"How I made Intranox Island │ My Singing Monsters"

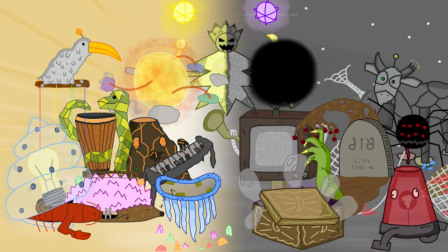Now then, that's the end of the design section. I'm so glad I managed to create 15 unique monster designs and bring them to life in a software that I was relatively new to. But enough of that, it's time for section 4, the editing.
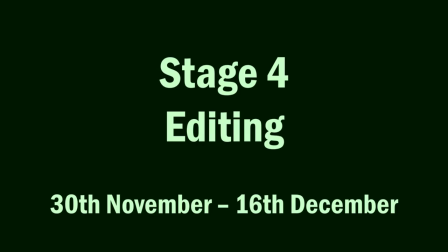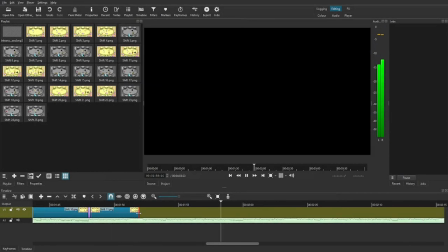Welcome to the editing section, which will go through how all of the pieces from the composition and the designs will all fit together. I created all of the images that you see in the videos, like the individual sounds and the full song,
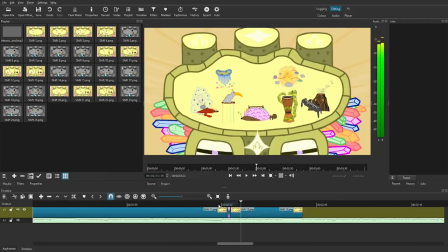in PowerPoint, which is the best image editing software and no one can change my mind about it.
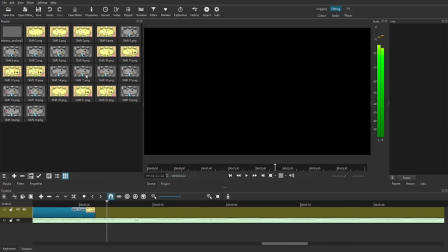I then took a screenshot of each slide and put them into the editing software Shotcut, which I've used to edit all of my previous videos.
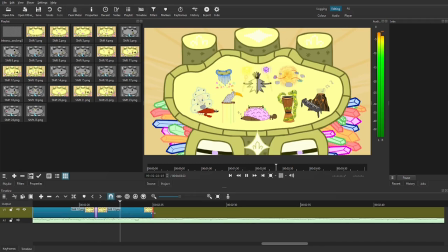I laid the MP3 from Soundtrap on an audio track, and overlaid the images above it that corresponded to what part of the song it was.
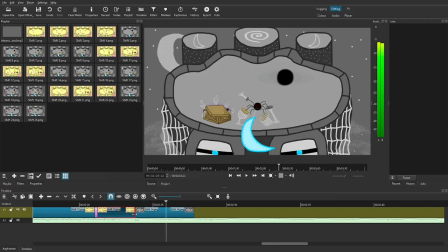I then used fade effects on them to get a smooth transition between each image. I then exported the Shotcut file and uploaded it to YouTube.
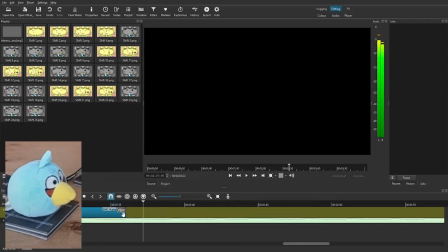Wait, is that it? What, spooky? But I didn't even say your name this time.
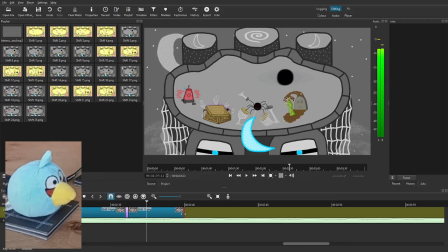No, you didn't. What exactly do you mean by, is that it? Like, the composition process and the design commentaries are like 15 minutes long. And then you just got this section that's less than a minute long? That's just telling us how to edit a video? What's the point of that?
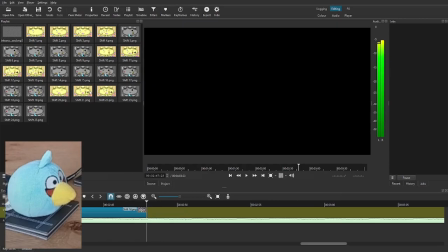Let's move on to the final stage! Hey, wait, no, you can't just...
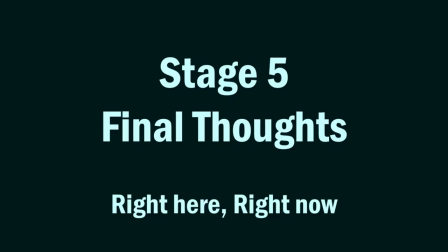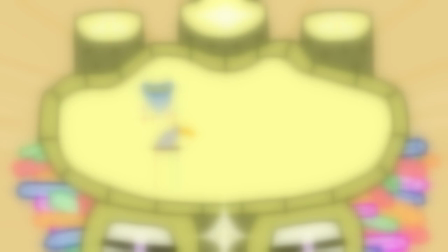Everything has been put together and uploaded, so now it's time to give my overall thoughts on the project 3 months later.
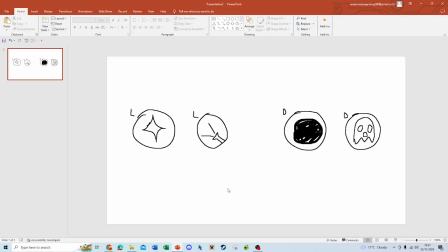I thought that it would be quite ambitious to create an island with fully original monsters with fully original designs, but I was willing to try it out to see how it would go.
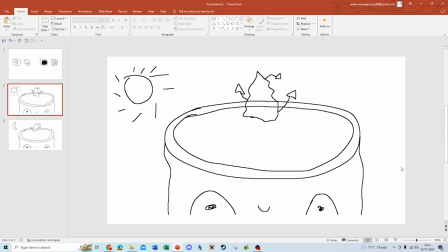I wanted to go in a different direction than other fan-made islands, and do something that would stand out. This is where I came up with the island switching mechanic.
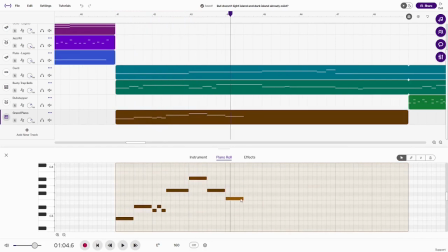This kind of composing was something I hadn't really tried before, with it switching between major and minor constantly, and making sure that they played for an equal amount of time.
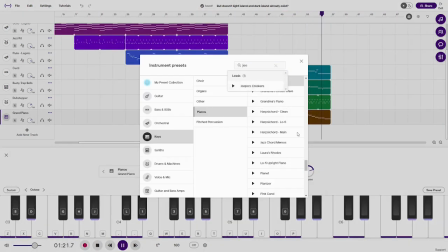In fact, I don't think I've even made a single composition with a key change before.
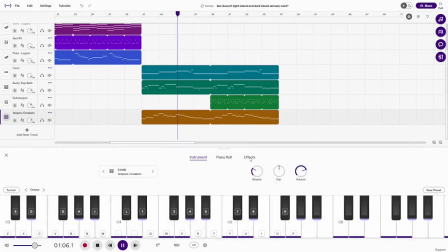It was a fun challenge to try and make the switching sound natural, and making both sides audibly distinct from each other, without it sounding too jarring.
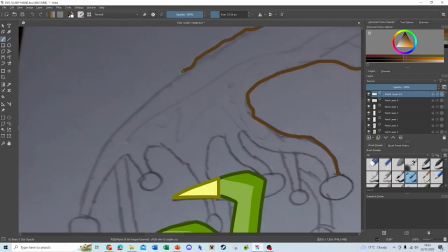The design's probably my favourite part of the island. Now, I'm no artist, so I'm impressed that I got to create all the designs that I did.
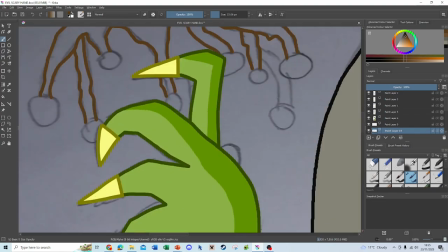Thinking of how each one could represent their sound was a challenge, as well as incorporating their elements into them too.
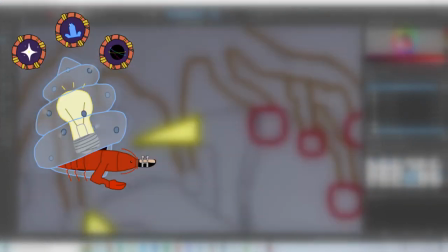My favourites are probably Crustacean, Procello, Morza Chime, and
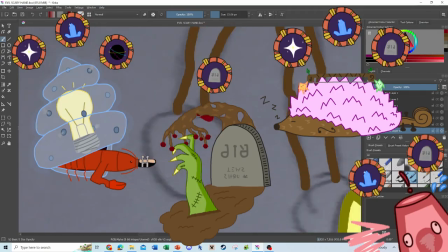Alarm, because they all represent their elements well, and I think they're the most creative out of the whole lot.
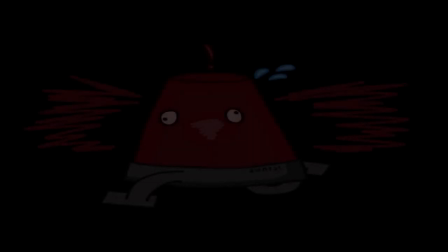I guess these reasons don't really apply for Alarm, but I snuck him in that list anyway, just because he's my personal favourite.
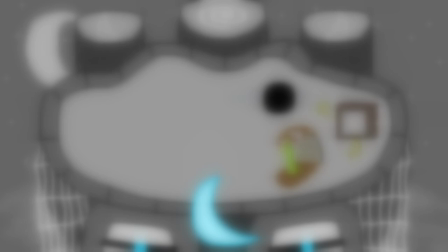Oh yeah, another piece of trivia is where I got the name Intranox from. I was trying to come up with a name for the island, but couldn't really think of anything too great.
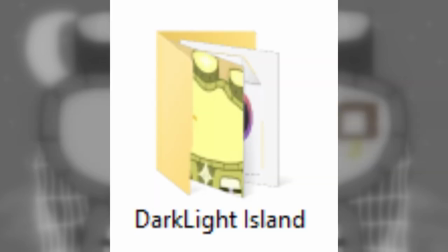Some names like Contrasting Island and Dark Light Island were considered, but when I asked my brother about it,
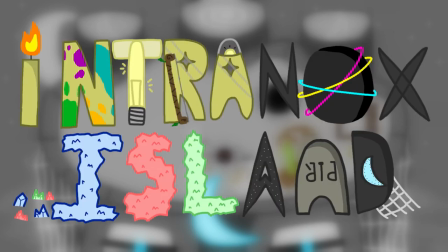he came up with the name Intranox Island, which literally translates to, within darkness, there is light.
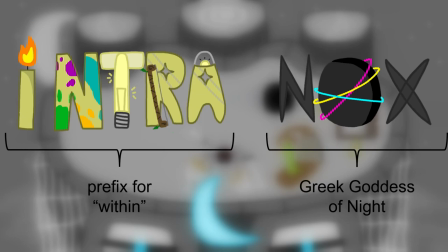This is referenced to in the monster Intranox's description.
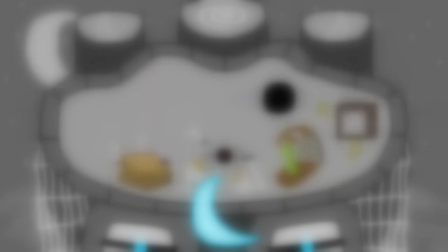Overall, I think that I created exactly what I envisioned in my head, almost like I took my thoughts and just pasted them onto the screen. Now then, was it worth the views it got?
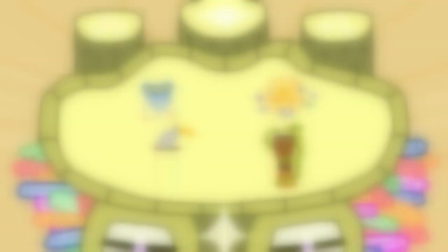Probably not, but this whole set of videos are probably the most enjoyment that I've had out of everything I've made, so on a personal level I think that it was worth it.
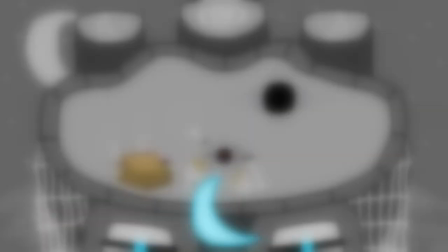How cheesy. Would you get out of here? Thank you for watching this video. This one was really fun to make. If you enjoyed this video and want to see more, then like and subscribe and whatever else there is, and I hope I'll see you in the next video. Anyway, that's it from me. Bye! Hey guys, it's me, Intranox from Intranox Island, and today we're going to be playing